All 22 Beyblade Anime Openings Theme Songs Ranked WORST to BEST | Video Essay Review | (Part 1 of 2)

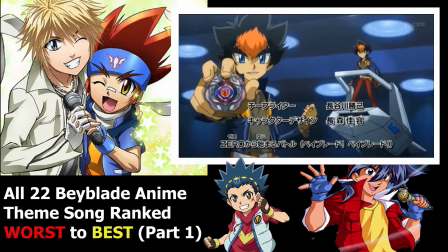Zero Kuregani,
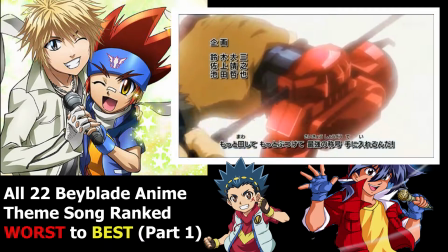you know get his bay all launched up get his ripcord in Turn in the bay and then as he prepares like you have to fire like Surrounding
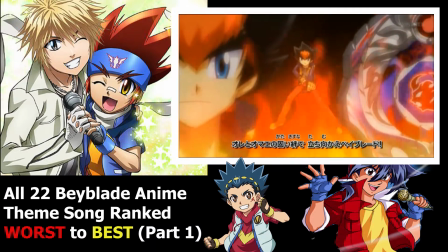him show that this guy is fueled with like the blader spirit and he is
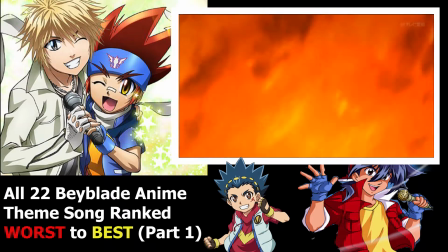determined to battle no matter what happens and the song
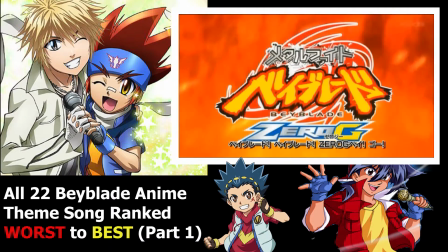yeah compared to other songs it's a bit disappointing it's not the best but it's better than some others i'd say
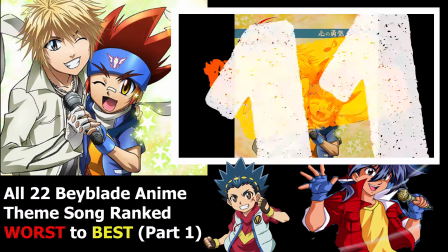at number 11 we have got the baby metal soccer theme song season one two and three
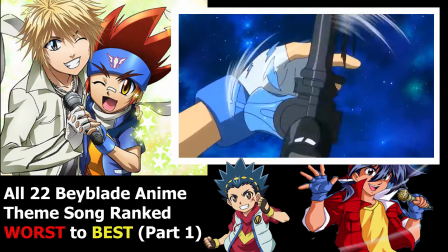metal fusion metal masters and metal fury now the main three theme song for all three of
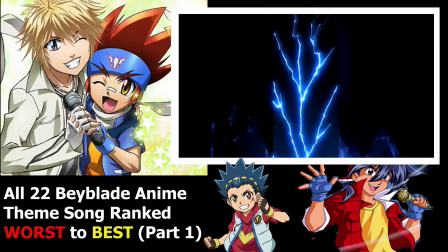these themes have this kind of mellow rock vibe to it, played in the background.
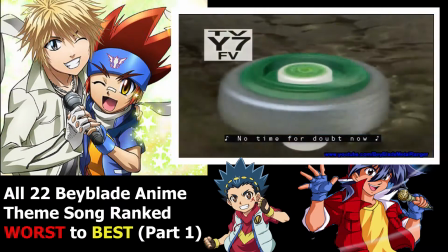Every season they would change the words Metal Fusion to Metal Masters Metal Fury and
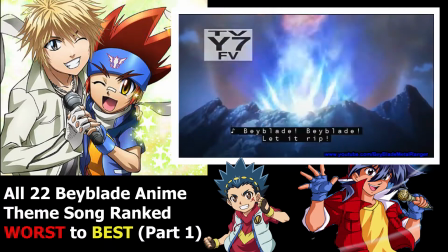I suppose it's to remind the audience that this is a new theme song,
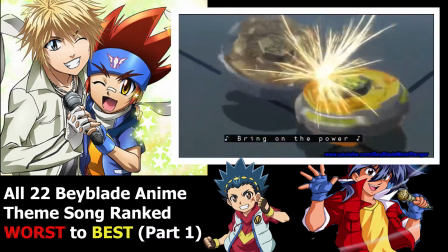a new season. There's no point in reviewing all of them.
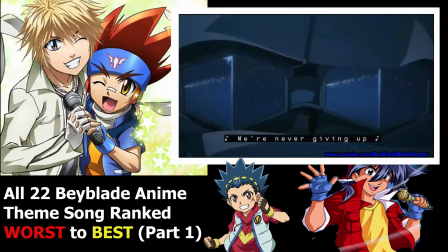Metal Fury's, I would say out of all of them, Metal Fusion has the better editing.
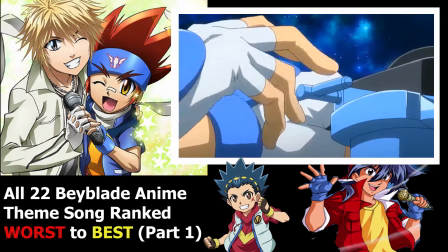I freaking love the style with Jenga like flipping his launcher, getting Pegasus ready, and then letting it rip, and then we have the Pegasus sit and go BOOM.
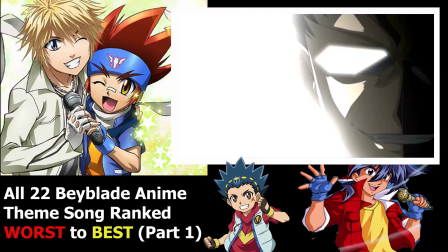And I don't know, like the timing of this theme song, it's done so well, like with Pegasus like spinning,
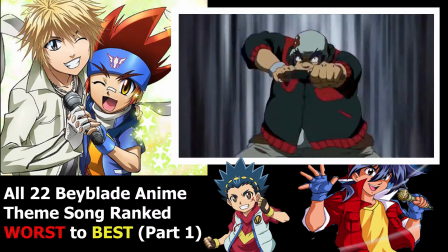and then clashing all the bass, and with the words face off, like I don't know, the cling cling matches with the face off, I don't know,
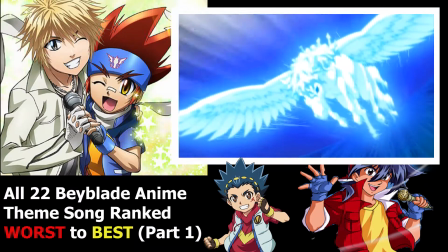just it's matched really well really really well I don't know what
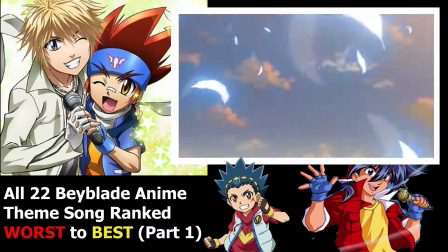else in the theme song stands out and maybe the bit where Jin goes when
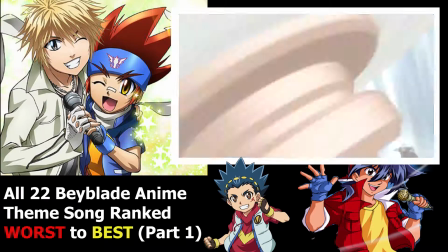the singer goes power and then you have the Pegasus logo like booming in the background it's
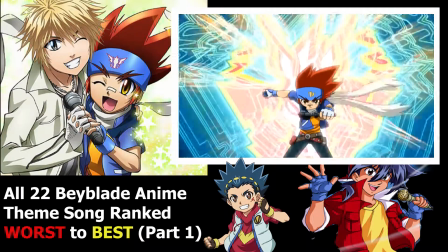showing Jin is reaching out for Pegasus for power and potential
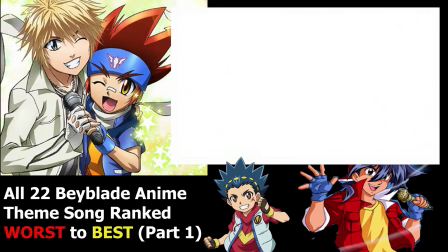fighting off you know whatever and my favorite part of the
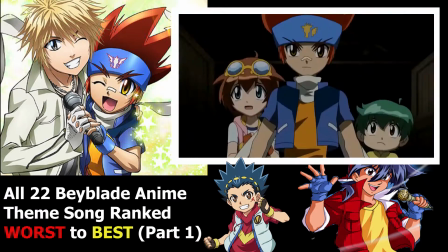theme song is definitely the bit where Kiyo and Benke about to battle and it goes you know
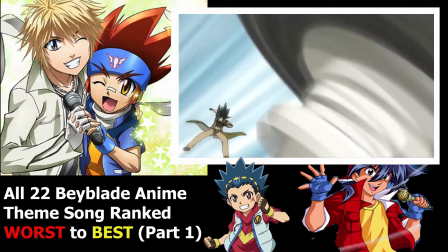to the song let's go Beyblade like that bit it's just the editing is done so well at that bit and metal man then
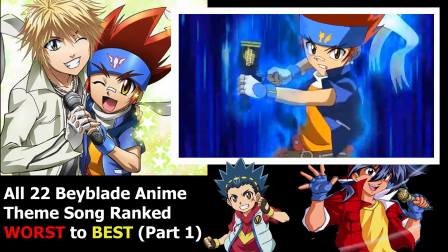you saw Jenga like ripping Pegasus and then you have the explosion happening that's done pretty well but then this bit
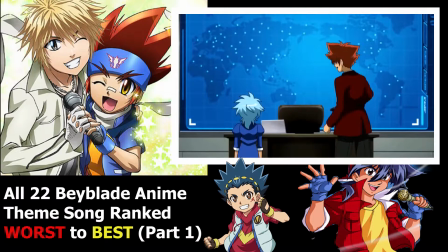with which bit is it I
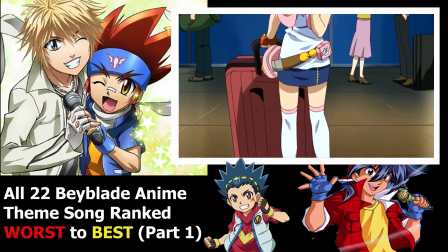don't know the bit with Madoka is going let's go metal masters it's a bit like I don't are
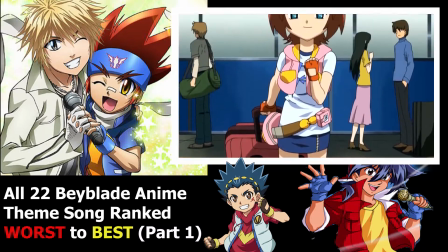they really having the characters trying to sing to the theme song it's done a bit stupid
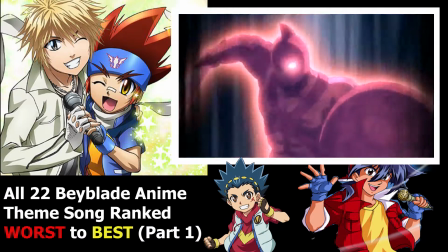ones are about attacking and gang gang galaxy symbolizing their battle against
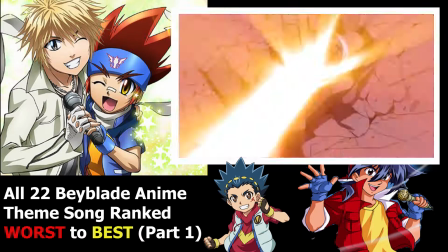gang gang galaxy and it doesn't look pretty cool and you just show
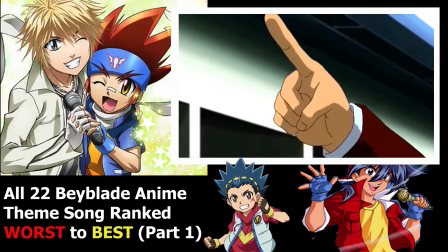it just shows everyone like really puzzles like the board like saying let's
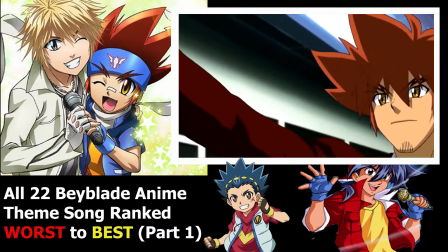begin the world tournament it's like yeah I feel like some of these shots are kind of forced in you know metal